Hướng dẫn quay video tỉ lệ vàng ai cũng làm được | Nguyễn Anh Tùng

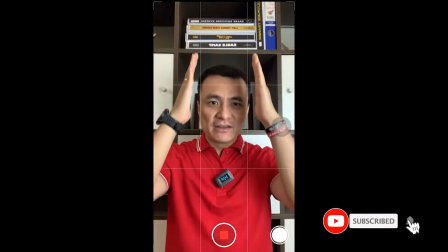0:00 Và bây giờ các bạn hãy nhìn không ạ Các bạn thấy có 2 đường kẻ dọc như này Và 2 đường kẻ ngang Đó chính
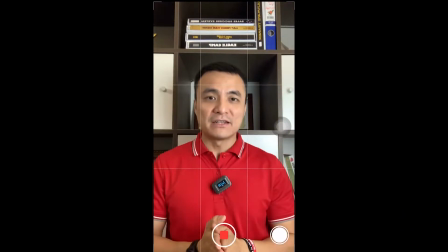0:06 là đường lưới đó Và chúng ta hãy xác định điểm nào là điểm tỷ lệ vàng trên khung hình Khi chúng ta quay video dọc như này
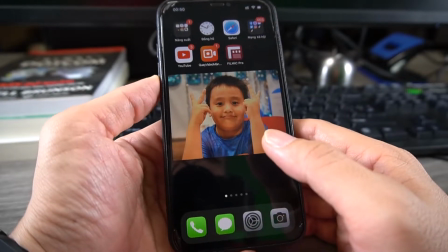0:17 Đầu tiên các bạn cần thực hiện 1 bước sau đây giúp mình Ở trên điện thoại iPhone các bạn bấm vào phần cài đặt
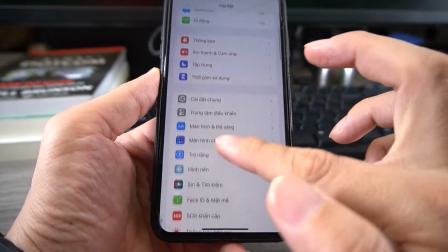0:24 Kéo xuống các bạn tìm cho mình dòng camera
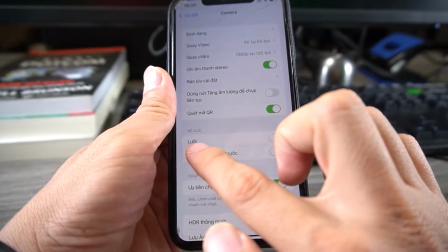0:30 Các bạn bấm vào camera nhé Và tìm cho mình dòng tên là lưới Tiếng Việt là lưới và tiếng Anh của nó sẽ là grid
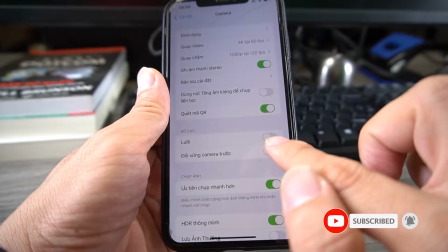0:37 line Mặc định nó sẽ là màu xám ở cái nút này Các bạn bấm vào nó để kích hoạt lên màu xanh cho mình nha Ok đã xong
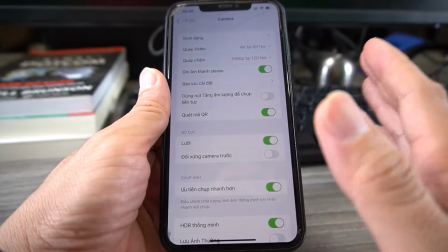0:45 Nếu các bạn dùng điện thoại hệ điều hành Android thì bỏ qua bước này nha Bởi vì nó đã có sẵn tích hợp sẵn cái lưới đấy
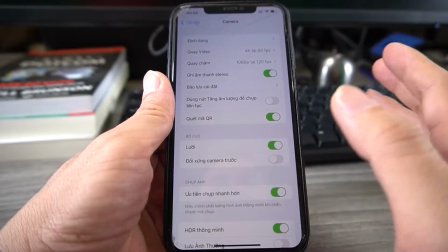0:52 ở trên camera rồi Và chúng ta chỉ cần tắt bật khi mà chúng ta mở camera thôi Nào và bây giờ chúng ta hãy mở camera
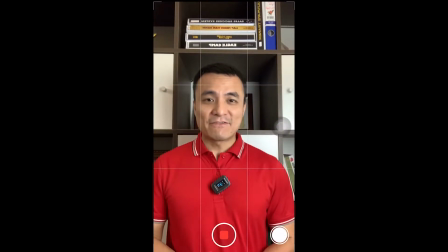0:59 điện thoại lên và thực hành nha Ok, rất đơn giản và mình đã bật thành công tính năng lưới hay còn gọi là grid line ở trên điện thoại iPhone của mình Và bây giờ các bạn hãy nhìn không ạ, các bạn thấy có 2 đường kẻ dọc như này và 2 đường kẻ ngang,
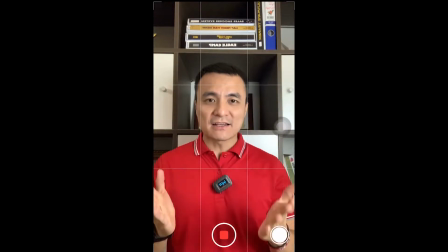1:16 đó chính là đường lưới đó Và chúng ta hãy xác định điểm nào là điểm tỷ lệ vàng trên khung
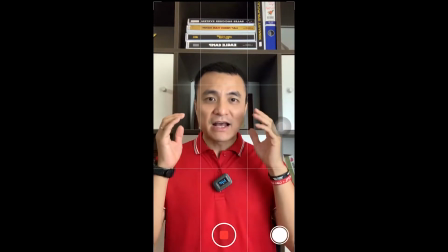1:21 hình khi chúng ta quay video dọc như này Cái kiểu quay video dọc như này sẽ phù hợp
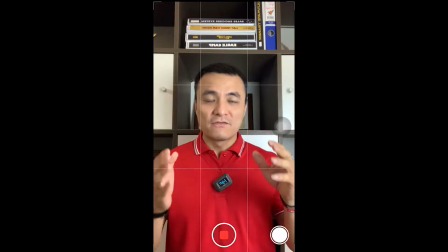1:26 với những cái cảnh quay ở trên tiktok Với cảnh quay mà các bạn chia sẻ với góc độ các bạn
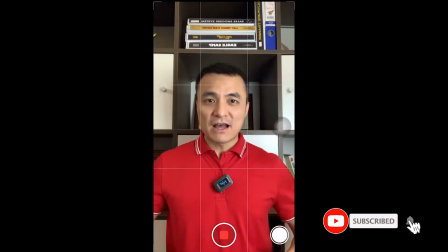1:31 là chuyên gia và các bạn quay chân dung nhé Và bây giờ mình đang đứng như này đúng không ạ Rất là ngẫu hứng,
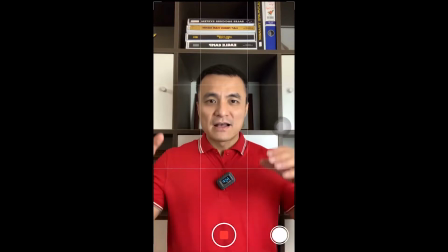1:37 rất là freestyle Và chúng ta sẽ di chuyển làm sao mà cái mắt của mình như này Nó sẽ phải nằm ở trên cái đường
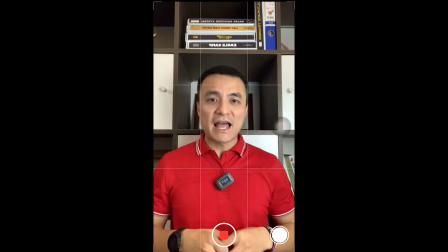1:45 kẻ như này Cái đường kẻ này hay còn gọi một cái tên gọi khác Đó chính là eye line Và mắt chúng ta nằm ở trên cái đường
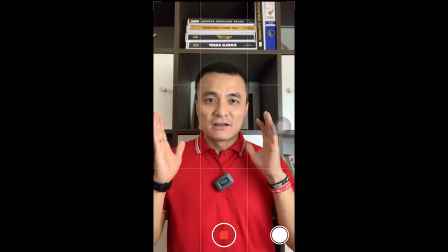1:54 kẻ đấy Đó là lý do vì sao gọi là eye line Và bây giờ chúng ta hãy bắt đầu này Mình sẽ tiến gần lại hơn một chút
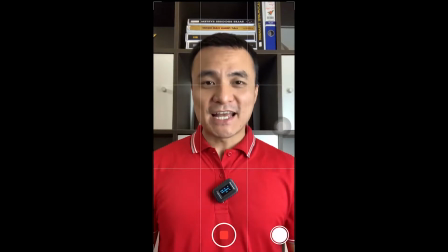2:04 Đấy các bạn thấy không ạ Cái mắt của mình nó đã nằm ở trên cái đường eye line này rồi Và cái khuôn mặt cũng
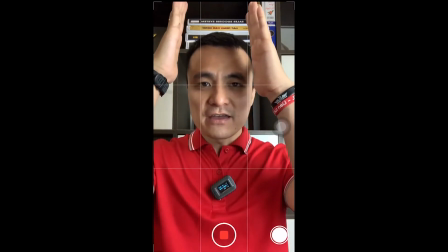2:10 vậy Mình cũng đang để cho cái khuôn mặt của mình Nó ở
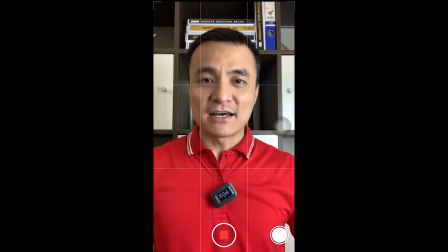2:15 giữa hai cái đường kẻ dọc như này Rất là cân đối Và một cái bối cảnh, một cái bố cục các bạn sắp xếp như này Khi mà quay những cái video dạng chuyên gia chia sẻ Thì các bạn sẽ trở nên rất là chuyên nghiệp Và ngoài ra các bạn nhé Các bạn hãy để ý cho mình Nếu như ở đằng
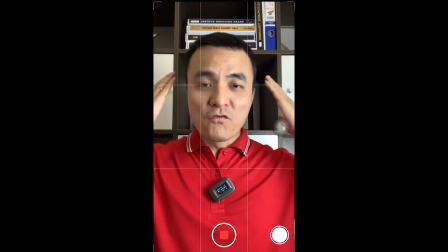2:32 sau background các bạn là những cái đồ vật này Hay những cái bố cục mà cũng dạng hình khối,
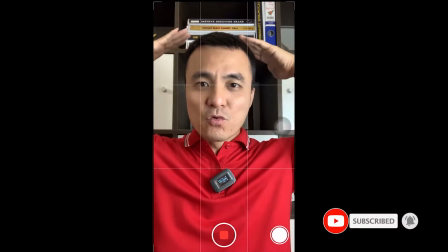2:39 đường thẳng Thì cũng lưu ý cho mình Ví dụ ở cái kệ tủ của mình như này Nó có những cái đường kẻ ngang,
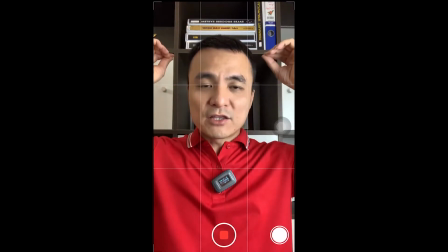2:44 kẻ dọc Thì các bạn cũng phải sắp xếp Quay điện thoại làm sao Sắp xếp làm sao Cái đường kẻ đấy nó cũng phải song song với cái đường
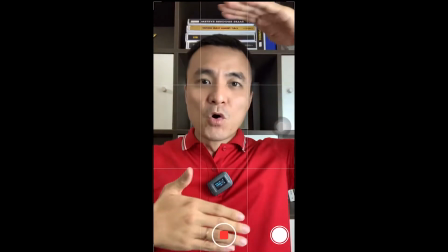2:52 grid line như này Hoặc nó phải song song với 4 cạnh của điện thoại Cạnh 1, cạnh trên, cạnh dưới,
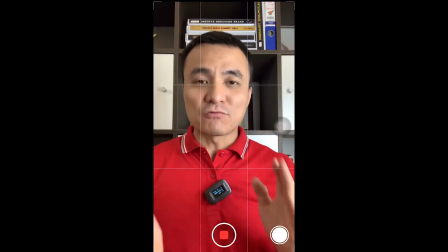2:59 cạnh trái và cạnh phải Đó thì cái tỷ lệ song song Nó cũng sẽ giúp cho một cái video trở nên chuyên nghiệp hơn Và cộng với cái tỷ lệ 1 phần 3
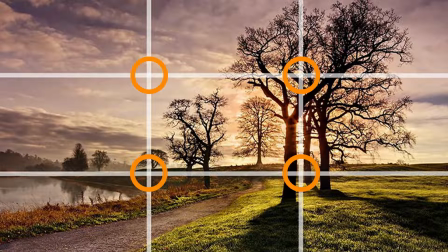3:11 Hay là điểm vàng trên khung hình video Nó sẽ giúp cho video của chúng ta trở nên chuyên nghiệp hơn Và sẽ kích thích thị giác
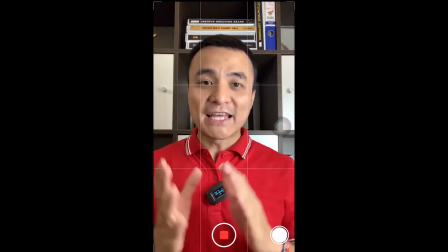3:18 của khán giả Người xem video của mình nhiều hơn Và nhớ nhớ hãy sử dụng một chiếc chân máy Để cố định điện thoại của mình không
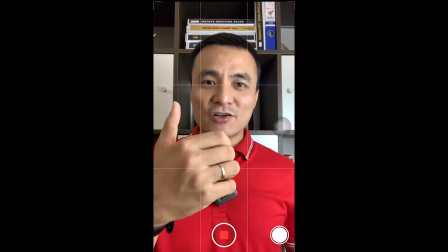3:26 bị dung Tránh trường hợp các bạn dùng tay cầm như thế này Nó sẽ làm cho video của mình bị dung lắc Dung lên dung xuống
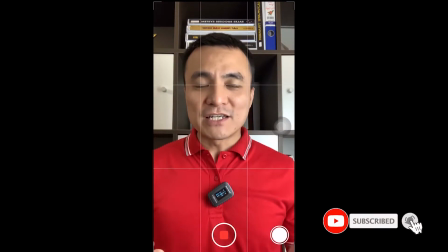3:33 Nó sẽ làm đi mất chuyên nghiệp Hoặc nếu như không có chân máy Thì các bạn đặt lên trên một cái kệ sách Hay đặt lên trên
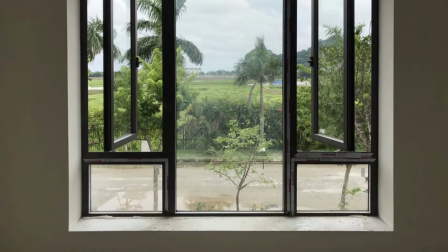3:40 khung cửa sổ Hay cố định ở đâu một cái vị trí Miễn làm sao ở cái góc quay mà các bạn quay các bạn là chuyên gia,
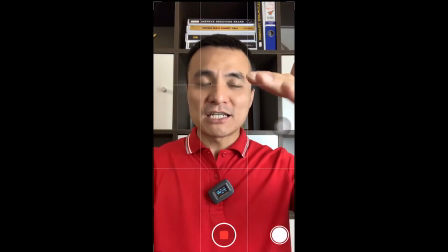3:47 các bạn quay chân dung như này thì cái điện thoại sẽ phải ngang cái tầm mắt, ngang tầm mặt của các bạn.
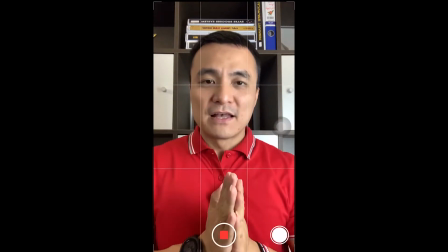3:53 Ngang tầm mặt của các bạn và các bạn dễ dàng di chuyển cái khuôn mặt của mình để làm sao mà nó chuẩn với cái tỷ lệ 1 phần 3.
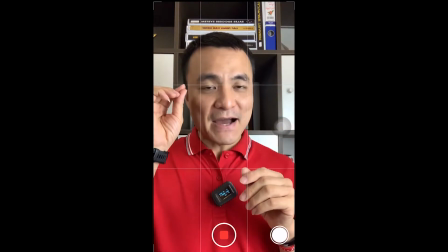4:01 Và một cái yếu tố nhỏ nhỏ nhỏ nữa thôi, các bạn lưu ý nhé là các bạn hãy nhìn thẳng vào trong camera, nhìn thẳng vào cái mắt camera nhé.